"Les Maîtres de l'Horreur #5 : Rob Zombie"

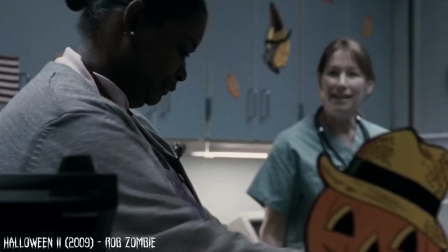(32:29)
Le métrage continue bien certains clins d'œil au cinéma d'horreur et au slasher, principalement à la saga Halloween elle-même, comme ce passage en début de film qui se déroule dans un hôpital,
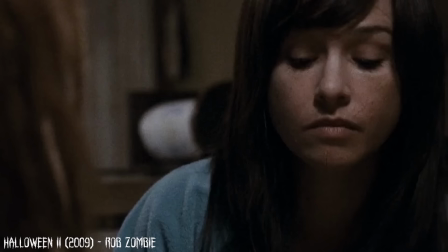(32:37)
à l'image du deuxième Halloween originelle ou le retour de Daniel Harris qui fait toujours également le lien avec la série principale.
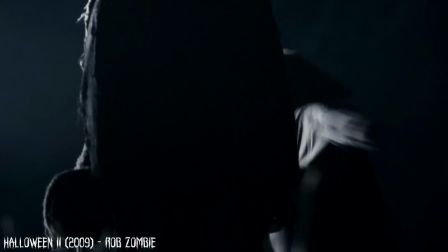(32:43)
Mais c'est beaucoup plus maîtrisé et surtout, toujours dans le cadre de la comparaison avec les épisodes précédents.
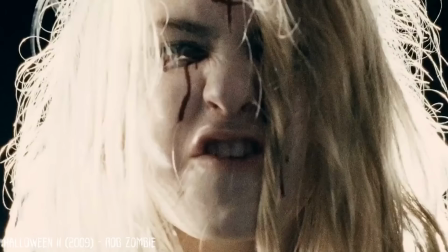(32:48)
Puis, nous avons l'utilisation du surnaturel ici ou du moins des visions que partagent Michael et Laurie Strode, notamment de leur mère.
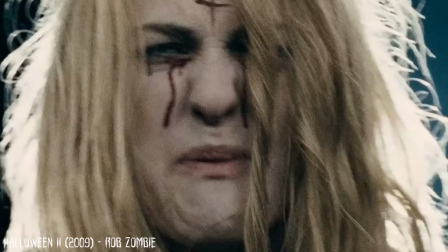(32:55)
Idéalisée dans ces visions, elle semble représenter la figure de la mère avec un grand M,
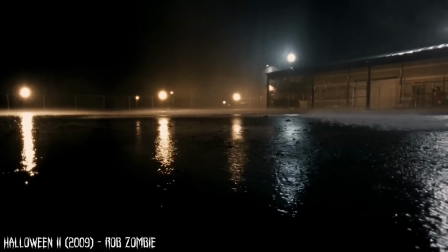(32:59)
vêtue d'une robe blanche et apparaissant toujours dans un halo de lumière, ce qui lui donne un aspect presque sacré et surtout,
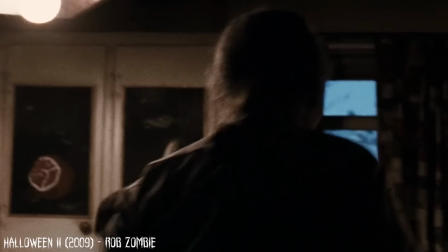(33:05)
fait d'elle un symbole de pureté. par opposition à ce monde encore plus sombre, crasseux et impitoyable dans lequel les personnages évoluent.
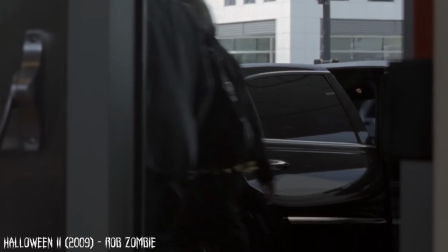(33:12)
La figure de la mère est mise en opposition avec la société et ses institutions, représentée par le docteur Loomis par exemple,
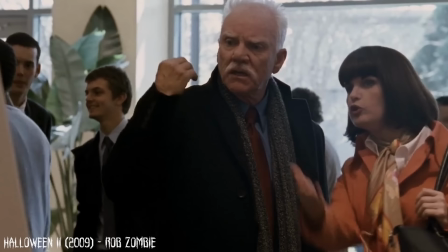(33:18)
qui s'est enrichi avec l'histoire du précédent opus alors que son rôle premier aurait été d'empêcher que cette histoire n'arrive.
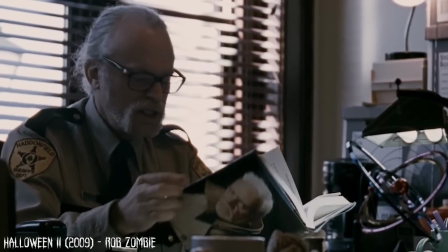(33:23)
Il représente de ce fait la corruption et l'inefficacité de tout un système, de même que, dans une moindre mesure, le shérif Brackett,
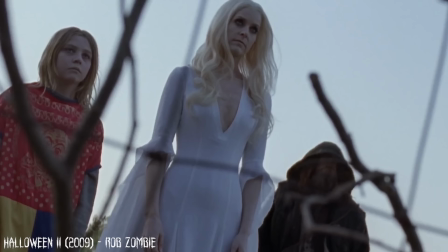(33:30)
toujours interprété par Brad Dourif, qui s'est révélé tout aussi incapable de protéger Laurie et même sa propre fille.
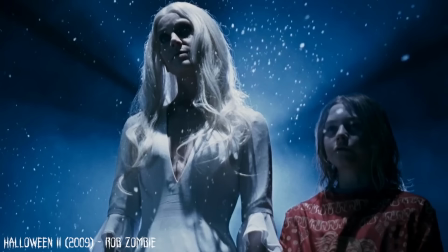(33:35)
La mère est donc présentée comme le seul espoir de salut pour ses enfants, meurtrie d'avoir dû grandir sans elle, et il était normal que le film se termine sur cette étrange réunion de famille.
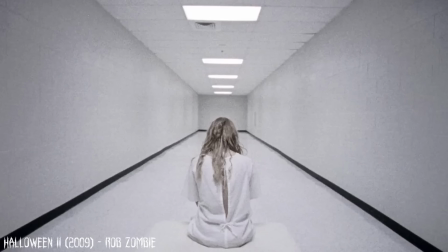(33:44)
Mieux encore, la toute fin durant laquelle Laurie, morte, se trouve dans une sorte d'hôpital au mur entièrement immaculé, en sécurité, et retrouve enfin sa maman.
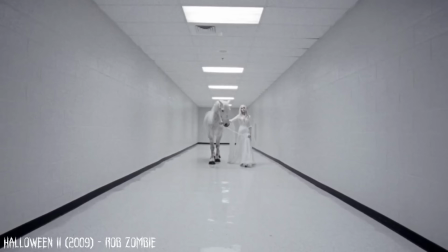(33:53)
La mort est ici une délivrance, puisqu'elle lui permet de retrouver cette unité familiale, tant recherchée une bonne fois pour toutes,
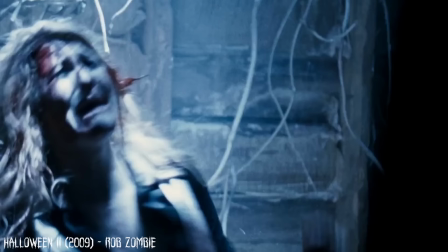(33:59)
le tout agrémenté de la chanson de fin de Nan Vernon, qui met en avant la souffrance que peut infliger l'amour. Quel poète ce Rob D'ailleurs, il disait lui-même Qu'il n'aimait pas utiliser de hard rock Dans ses films d'horreur Car il trouvait que c'était le degré zéro de la subtilité Et préférait les musiques plus douces Plus propices à provoquer des émotions
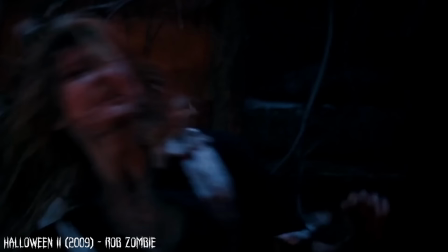(34:17)
Contradictoires avec l'ambiance du film Et c'est clairement le cas ici Ceci dit,
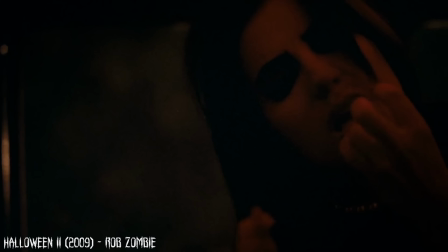(34:21)
le reste du film est encore plus brutal et violent Que son prédécesseur Michael Myers y déchaîne plus que jamais Véritable
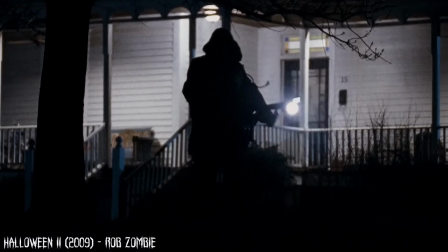(34:27)
bulldozer inarrêtable Et cette impression de toute puissance qu'il dégage Est admirablement soulignée par la mise en scène
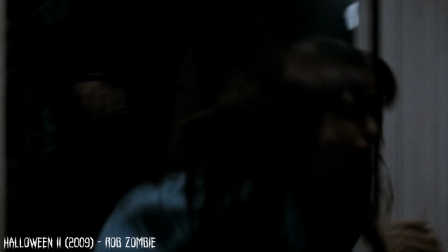(34:32)
de zombies qui ne nous épargne aucune expression de souffrance, aucun bruitage dérangeant, aucune horrible mise à mort.
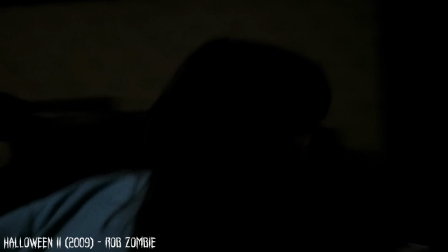(34:38)
Sans aucun doute, ce deuxième Halloween figure parmi les slasheurs les plus violents et ce n'est pas totalement gratuit. Ces séquences brutes sont mises en opposition avec les apparitions de la mère qui représentent toujours l'humanité restante de Myers, la lueur d'espoir qui reste en lui et pour lui. Malheureusement pour Rob Zombie, contrairement au premier film qui avait plutôt enthousiasmé les fans de la franchise, celui-ci se prendra une flopée de critiques acerbes et ne trouvera pas grand monde pour le défendre. Pour ma part, c'est l'un de mes films préférés de sa filmographie et j'apprécie beaucoup qu'il ait réussi à faire d'un film de franchise l'une de ses oeuvres les plus personnelles. Car pour reprendre le sujet du genre au cinéma de tout à l'heure, il y a encore pire que le genre en termes d'étiquettes et de cases qui enferment les films, il y a les franchises. Mais bon, je ne vais pas revenir là-dessus maintenant, on a assez digressé comme ça.
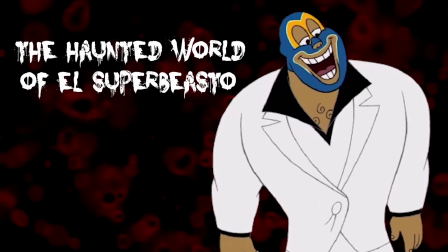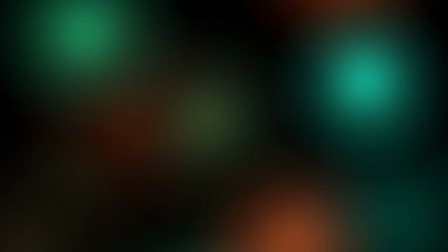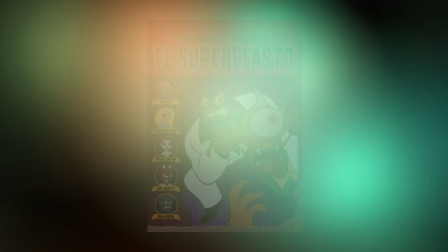(35:34)
La même année que Halloween 2 sortit un autre film de Rob Zombie, plus confidentiel celui-là.
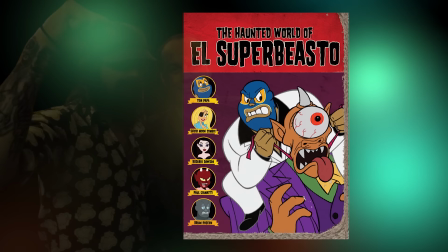(35:39)
Le film d'animation The Haunted World of Hell Super Bisto, adapté des comics présentés par Zombie lui-même,
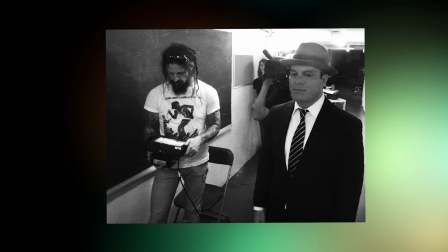(35:45)
co-écrit avec l'humoriste Tom Papa, qui donne également sa voix à son personnage principal. La production du film fut laborieuse, dura plus de 3 ans, et sa distribution fut également compliquée, non seulement à cause du caractère violent, sexuel et vulgaire de l'oeuvre, mais aussi à cause de Stars Media,
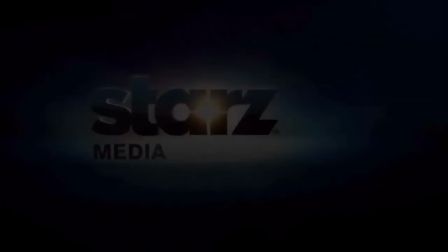(35:59)
filiale de Lionsgate qui produisait le film, avec lesquels Rob eut quelques soucis légaux.
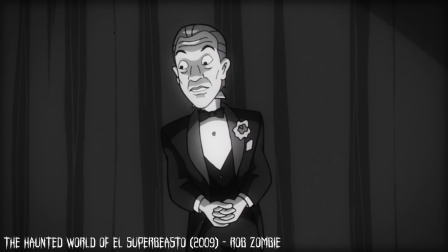(36:03)
Toujours est-il que The Haunted World of Hell Superbisto est une sorte de pot-pourri de toutes les influences de Rob Zombie.
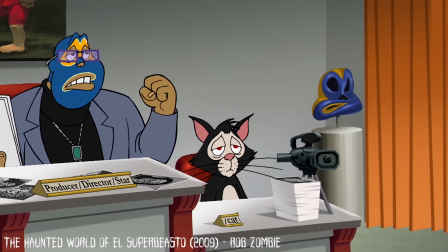(36:10)
Son personnage principal est par exemple un hommage au film de Luchadores mexicain,
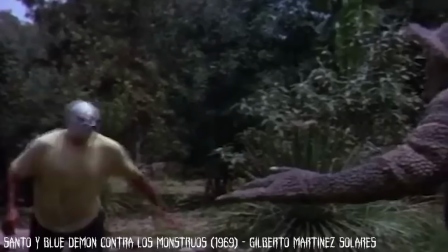(36:14)
durant lesquels nous pouvons voir des lutteurs affronter toutes sortes de situations et d'ennemis, à l'image de la légende El Santo.